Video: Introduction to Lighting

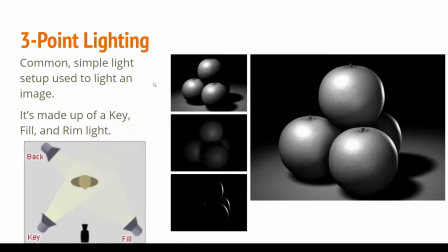[53:23]
And so this is our key light. The fill light is going to be that light that's balancing out or softening the shadow areas a little bit. So adding a little extra light into the shadow areas so that they're not as intense and dramatic,
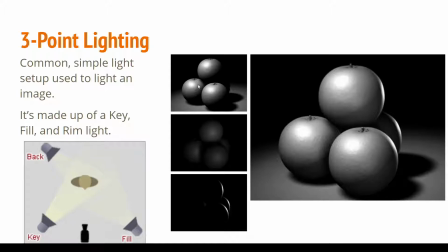[53:38]
and we don't have such a hard, sharp contrast between the light and shadow sides. And then we have that rim or backlight that is coming in from the backside that's going to help with a little bit with the shaping, help separate the figure from the background, right? You can see in this example right here, a lot of those oranges, I think they are,
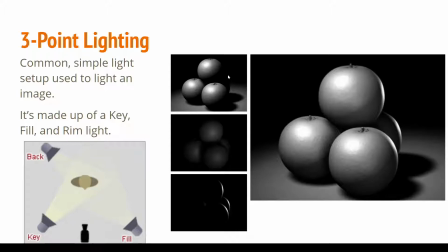[53:58]
disappear in the shadow side, and you can't even see this right here, and there's actually another orange right here that you can barely see, and so that rim light's helping a little bit with that contrast, or that separation from the background. Also adds a little extra shaping, right? Adds a little extra dimensionality to them, makes them feel a little bit more spherical, and it also just adds a lot of interest and appeal to it, right?
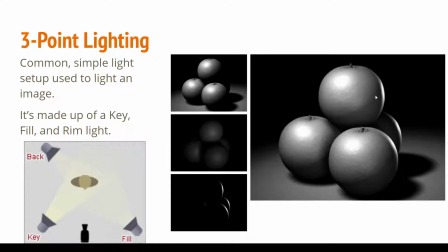[54:18]
And often, this is something I haven't mentioned, but rim light is often put in, mostly because it's in the shadow side, but also just to help with shaping, it's often put in the opposite side of the key light.
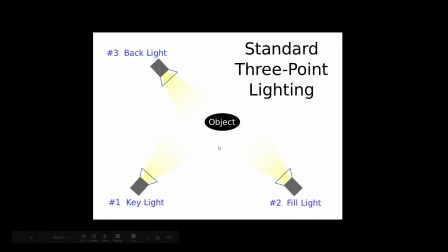[54:29]
And so it just kind of helps separate it a little bit. So here's your subject. You have your key light, you have your fill light, and I put the backlight right here. This person put the backlight right here, but it could be on the other side as well. But that backlight's just behind the subject.
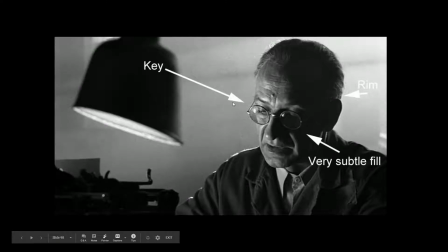[54:43]
So here's some examples. So again, another example from Schindler's List. You have your key light source right here, the primary shaping of your figure, primary illumination source. You have a little bit of a fill that's coming in here, very dark on probably the screen that you guys are watching.
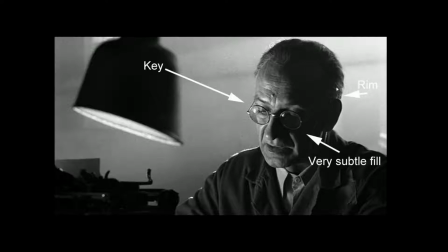[54:57]
And then the rim light to help separate from the background. We have a rim light right here, or a backlight that's kind of filling in the hair a little bit on the coat. We just add, again, it's kind of like that moonlight example. If we didn't have that, this whole part of his head would just be a black blob.
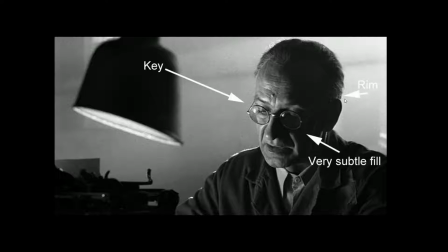[55:10]
And so it adds a little bit of extra information, a little bit of extra sculpting, and also separates him from the background a little bit.
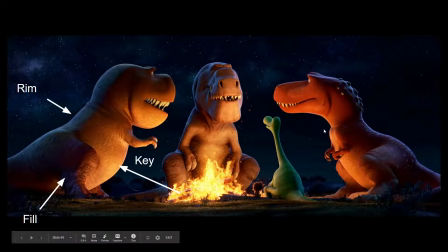[55:18]
Here's a great example of a believability situation, so believability over realism. So our key light is this fire right here, but then we also have this really, really strong rim light that's coming from the moon. But you'll see, like on these characters, like the rim light's coming from the left, but it's also kind of coming from the right on these characters.
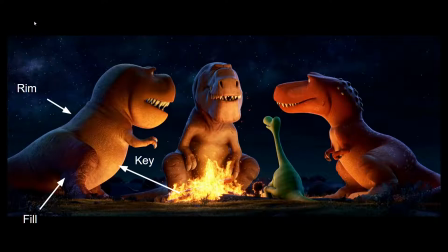[55:38]
So that doesn't make a whole lot of sense unless there's like 3 moons or 2 moons in this setup. And so in this case, again, like you don't think about when you first see this shot, and it's all about believability rather than realism. When you're as a viewer, you don't really question it that much that is there multiple moons? How's that going to work?
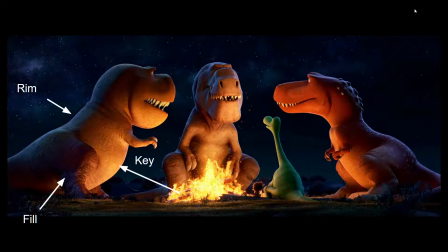[55:59]
You just get a sense that, okay, there's light coming up. It's from the sky or from the moon. Okay, that I get it, I understand it. But we have this primary key light source, right? The main sculpting light source. That rim is really helping because without that, that would just be a shadow that blends in with the background. So it's helping sculpting bring out some forms, show some volume on these characters, right? You can see especially on this dad dinosaur, right? That rim light is really helping with the sculpting of his face.
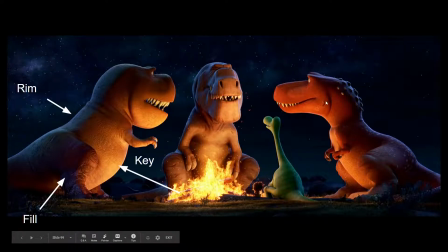[56:27]
And then we also have this kind of foreground fill because between the key light and the rim light, this would just all be kind of a shadow. And so there's a little bit of a frontal light that's kind of softening these areas right here.
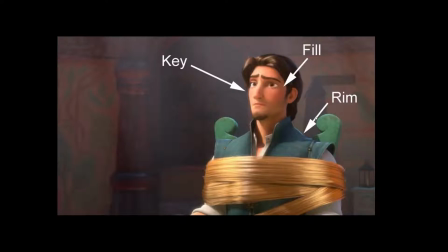[56:39]
Here's a classic just character lighting. You got your key, you got your fill, kind of filling in the shadow areas, and you got this rim light just kind of add a little extra bit dimensionality to the character. Very subtle in this case, but you can see that really soft kind of sharp blue on the his shoulders and a little bit on his hair.
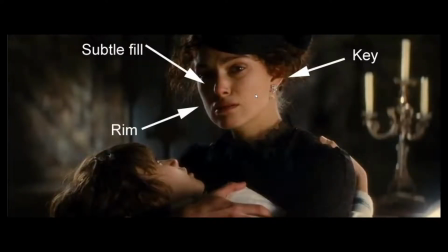[56:55]
Here's another example, right? Key light coming from the side, a little dark fill, right? We're adding a little bit more drama to the scene, so we're not giving too much fill, so it makes it a little bit more moody and sad. And then we have this really strong rim that helps bring out her cheek and her jaw, because otherwise, again,
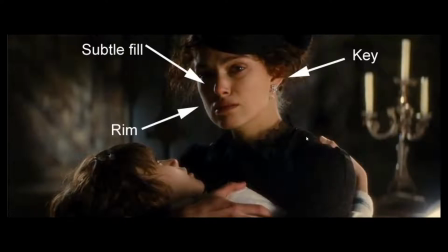[57:12]
that whole face would just be lost, that whole side of her face. Here's another Toy Story example,
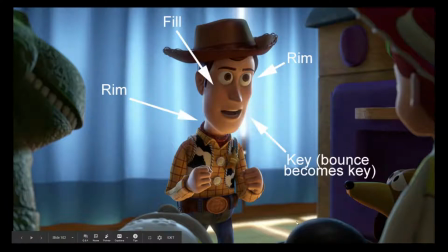[57:17]
right? We have this key light, which is this bounce light that's kind of coming down from down here up into his face, which is creating the primary lighting source in the scene.
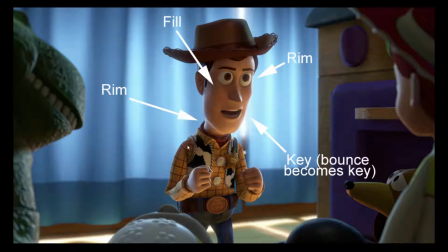[57:26]
We have some rim lights coming from the back that are kind of shaping him right here and right here, ostensibly from this window, right? Again, it really wouldn't make that much sense. So you would probably, in reality, you're lighting with light sources that aren't actually coming from the window, but more like right here and right here, just to get that shaping right and nice.
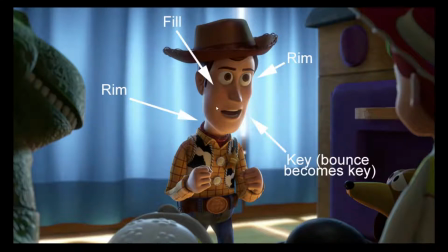[57:45]
But the motivation of it is that it's coming from this curtain behind us. And we have this, of course, fill that's filling on the shadow area because it's not supposed to be a dramatic moment too much, right? It's supposed to be kind of uplifting or motivational. So let's talk about becoming a good lighter.
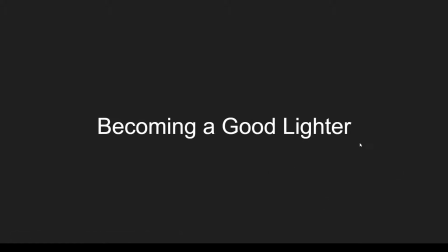[58:01]
The first thing I want to say that I don't think I have a slide for is become a photographer. Go out, take photos. This should be something that you want to do as a hobby. If you're going to be a lighter, overwhelmingly, you should be a photographer as well, or somebody who takes photos and is interested in looking at light in real life.
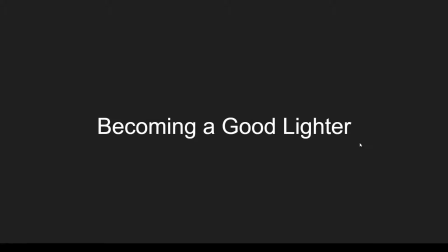[58:20]
So all the lighters that I know are people who also love to do either photography or painting, right?
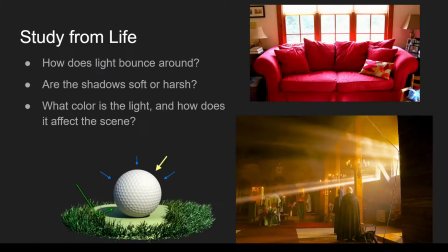[58:26]
Because they're studying from life, they're looking at stuff in real life. So study from life. If you're going to be looking at, or if you're going to be trying to make something feel naturalistic, or if you want to make something feel like it's at dawn or is in this particular climate or at this particular time of day,
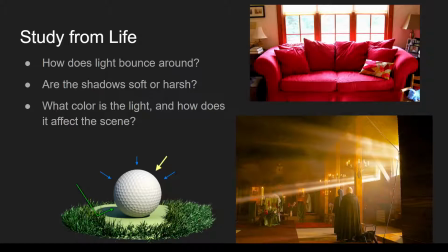[58:46]
you should look at real life and understand what's going on, right? What's the quality of the light at this time of day? What's the color of the light? What's my primary lighting source? How does light move around the space? How does it bounce around, right? Are shadows soft or harsh?
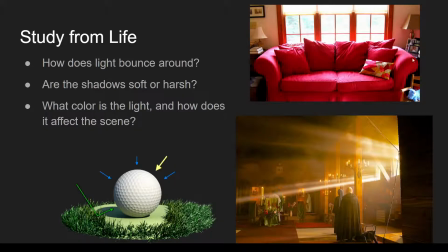[59:03]
So you can see in this example right here with this couch, right, where this might be something that if you were just, working with a red couch and you were doing a painting, for instance, you might, if you're just not working from actually like a reference, which would be crazy, you
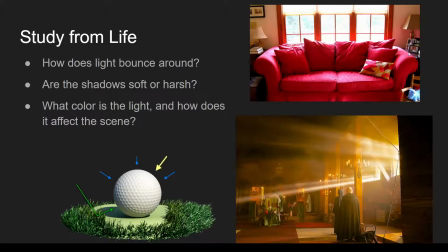[59:17]
wouldn't understand or think that this, this surface right here, you see the light source hits it. It doesn't look very saturated red. It actually becomes like a cool white or almost blue as that light reflects off and bounces off, and we're seeing all this reflected light, and it's also kind of blowing out the camera a little bit.
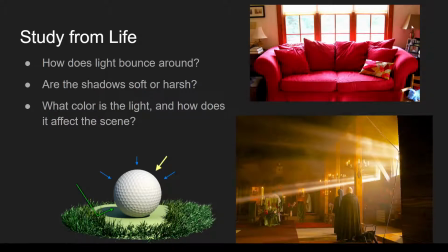[59:34]
But then you see this really rich red that's bouncing off of it into the surroundings, right? It's almost like this part right here is way less saturated than the actual light that's spilling from it onto the wall.
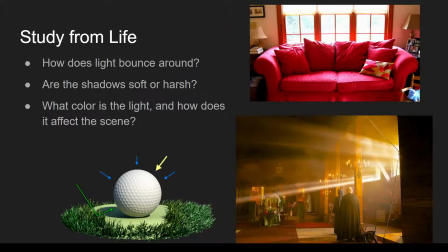[59:45]
And if that key light or that strong sunlight wasn't hitting that top of that pillow right there, then there wouldn't be any of that spill light hitting up here, right? This would be pretty much just the wood color. So looking at reference, taking photographs of real life, going around and looking at light,
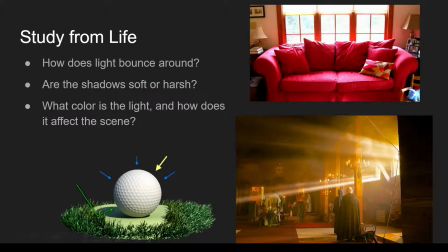[60:02]
if you can in real life, is really going to give you a lot of information about how light just works in real life.
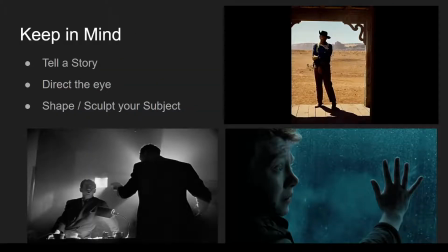[60:09]
We want to keep in mind that our lighting is meant to tell a story. That's the primary purpose, is we're trying to help with the storytelling in our film. And we're doing that in 3 different ways that we mentioned before, right? We're telling a story with setting the mood, setting the location,
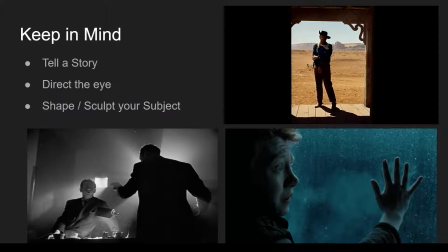[60:26]
setting the tone for our shots through color, direction, the softness or hardness of our lights, right? We're trying to add an emotional or context to our moment. We want to direct the eye in the composition, right?
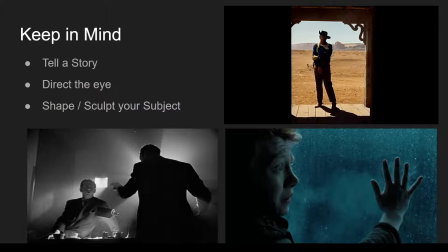[60:40]
So using value and this idea of creating focal points with contrast and separating space. And we also want to use our light to shape and sculpt our subjects in an appealing way and in a way that's easy to read them or not easy to read them if that's the purpose of the shot.
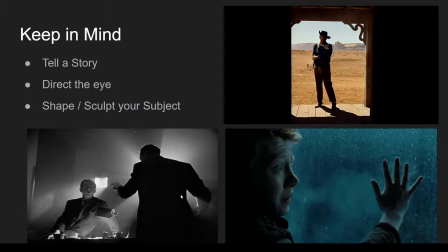[60:58]
So all these shots, take for instance this shot from one of the Harry Potter movies with Ron, right? We have this moment, which I think it was with the Dementors, and so they're like, coming onto the train. It's supposed to be a spooky moment, and so you have this shot where Ron is looking at his hand on the window, or he's trying to look out the window, and it's like really cold,
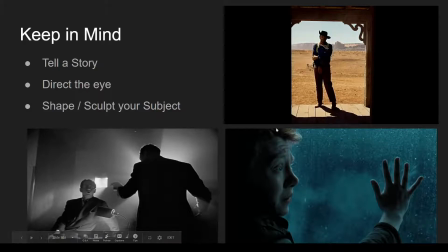[61:17]
and so you have this blue, cold lighting that feels kind of, it feels cold, it feels dark, it feels a little sinister. We have this lighting that's also creating a lot of the shot in shadow, right?